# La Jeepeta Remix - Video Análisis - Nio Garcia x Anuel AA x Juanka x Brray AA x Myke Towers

Saludos, José Ay Ferrer aquí con otro videoanálisis.
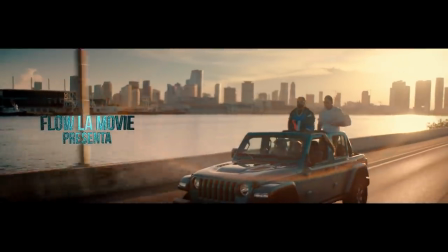(0:05)
Esta vez el famoso video de la Jipeta Remix y el Neo García featuring Anuel AA, Mike Towers, Juanca y Bray. Este video es uno de mis preferidos, la verdad. El video, no sé, tiene una vibra demasiado buena. El video quedó muy bien y se hizo mucho. Con el presupuesto que hubo, fue cómodo, pero que se hizo parecer mucho más de lo que hubo. Tuvimos 2 días de filmación, Flow La Movie, muchas gracias a él y a Neo García, son muy fácil,
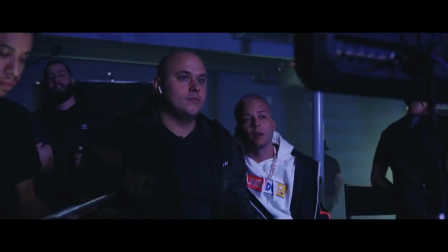(0:34)
personas muy fáciles de hacerle video y trabajar porque son muy profesionales y se comportan muy bien, ¿me entiendes? Y no están quejándose.
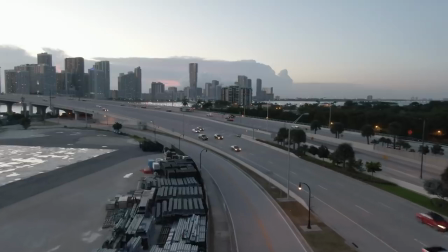(0:43)
La escena que hicimos afuera, la grúa que usamos fue la de con un nuevo equipo que tiene Stream Gips. Esto fue la primera vez que se usó esa grúa y fuimos para la calle, fuimos por todo South Beach, por el puente de camino a South Beach. Ok, la escena en exterior, una persona hace el foco, una persona hace las tomas y fue un trabajo muy chévere, a mí me encantó,
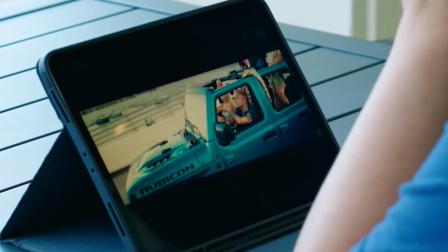(1:05)
pero que le da una magia, una única a esta escena, que podemos hacer close-up y estar conduciendo y conduciendo, ¿me entiendes?
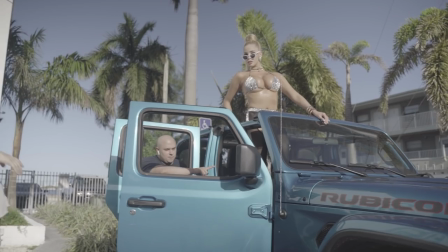(1:16)
Ok, la trenza de ella, como pueden ver, llega del carro, va alrededor y va al otro lado. Yo quería que fuera una trenza bien larga, la famosa rubia de la Jipeta, están en la Jipeta ellos azul. Aquí no hubo luces ni nada, solamente pues lo que había del sol,
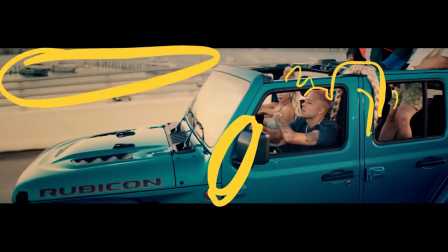(1:29)
pero yo quería que se viera bien los barcos atrás, esta avenida muy famosa que es el puente que va desde Miami a Miami Beach. Nosotros no teníamos permiso para filmar y para cerrar el puente, eso lo que hicimos fue que varios carros de los que están con nosotros le dijimos, vayan muy atrás de nosotros y vayan lento. Y la persona tocándole bocina y todo, pero parecía que nosotros teníamos la autopista para nosotros y eso fue una idea muy buena.
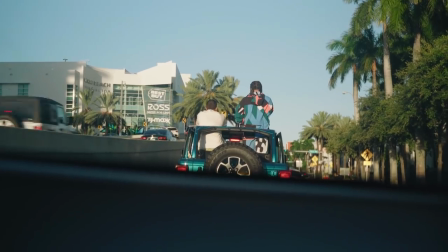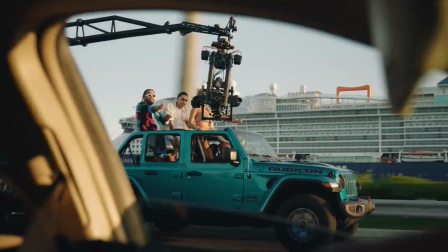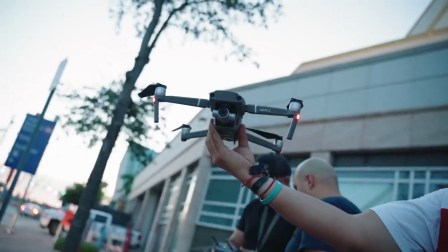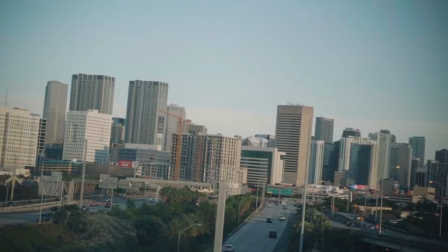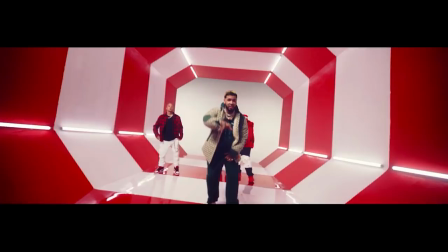(2:18)
Ahora vamos a hablar de esta escena, muy importante. Nosotros con JC Nova Films, yo, Josh, el grupo, la maquillista, todo el mundo estuvo aquí para esta escena. Nosotros estábamos buscando videos, cogimos unas inspiraciones de otros videos, desde allá de Corea, de Estados Unidos, de todo.
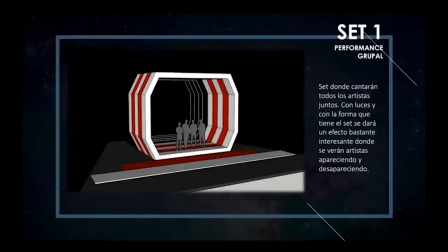(2:36)
Y esto lo logramos dibujar.
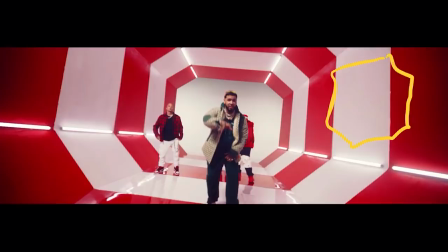(2:41)
Fue como un octágono, no sé qué es, que sea profundo, ¿verdad? Ahora, JC hizo esto, normalmente se hace con madera, lo hizo con gypsum board, drywall, y queda súper bien, un poquito más pesado.
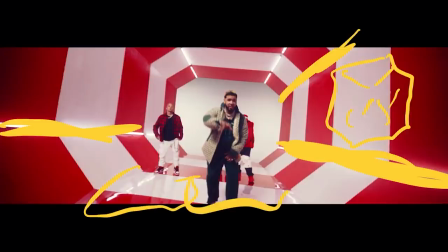(2:55)
Pero hubo una sorpresa al final que no pensamos. Y el piso aquí usamos formicas para que se vea brilloso. Se usó un lente bien amplio, 8R,
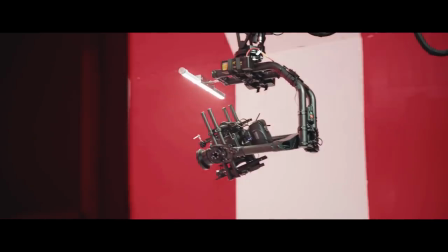(3:08)
con la Arri Alexa, claro, con una grúa que entraba y salía, y hace que se vea mucho más grande el set.
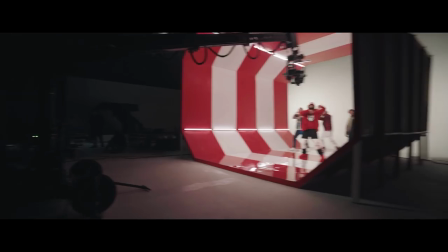(3:14)
El set creo que de profundidad tenía 24 pies de profundidad, pero alto era como 18.
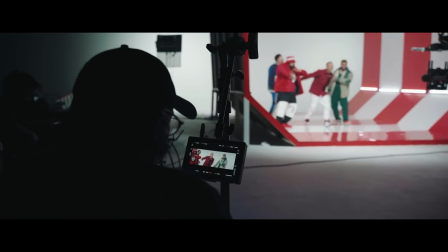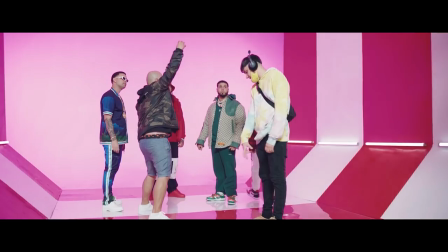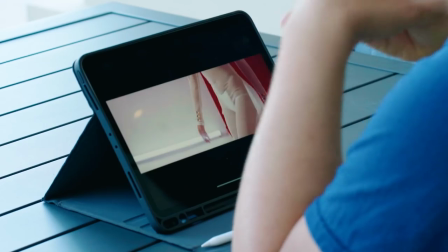(3:30)
Y pues hicimos las tomas, algunas pues a veces cambiamos, pero yo quería mucho movimiento.
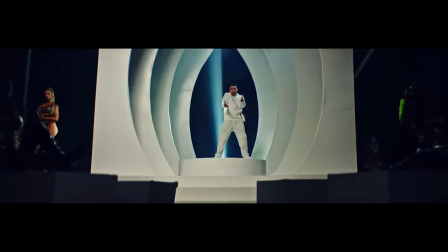(3:35)
Como pueden ver, feliz, la Jipeta, todo el mundo. En este set se buscó una foto, se dibujó y después se lo envié a una compañera donde ya lo hizo en 3D. ¿Me entiendes? Esto fue un proceso, si miran bien aquí, se fueron paredes, pero las paredes se cortaron,
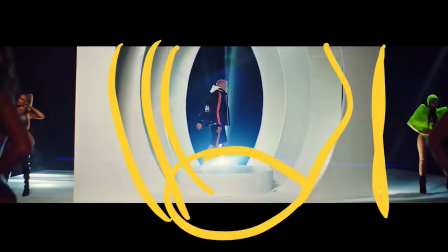(3:51)
como que una forma así, miren, y alrededor teníamos una tarima bien grande, y acá teníamos como que, si no me equivoco, una escalera, o sea, cuando la cámara da de lejos, se ve impresionante y grande, y pues lógicamente la iluminación fue muy buena,
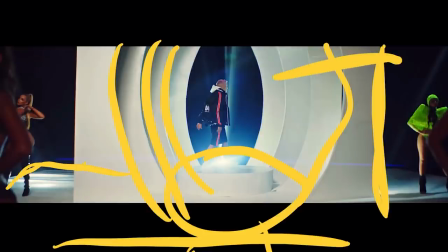(4:03)
donde había luz acá dando para todos lados, bueno, algo bien chévere.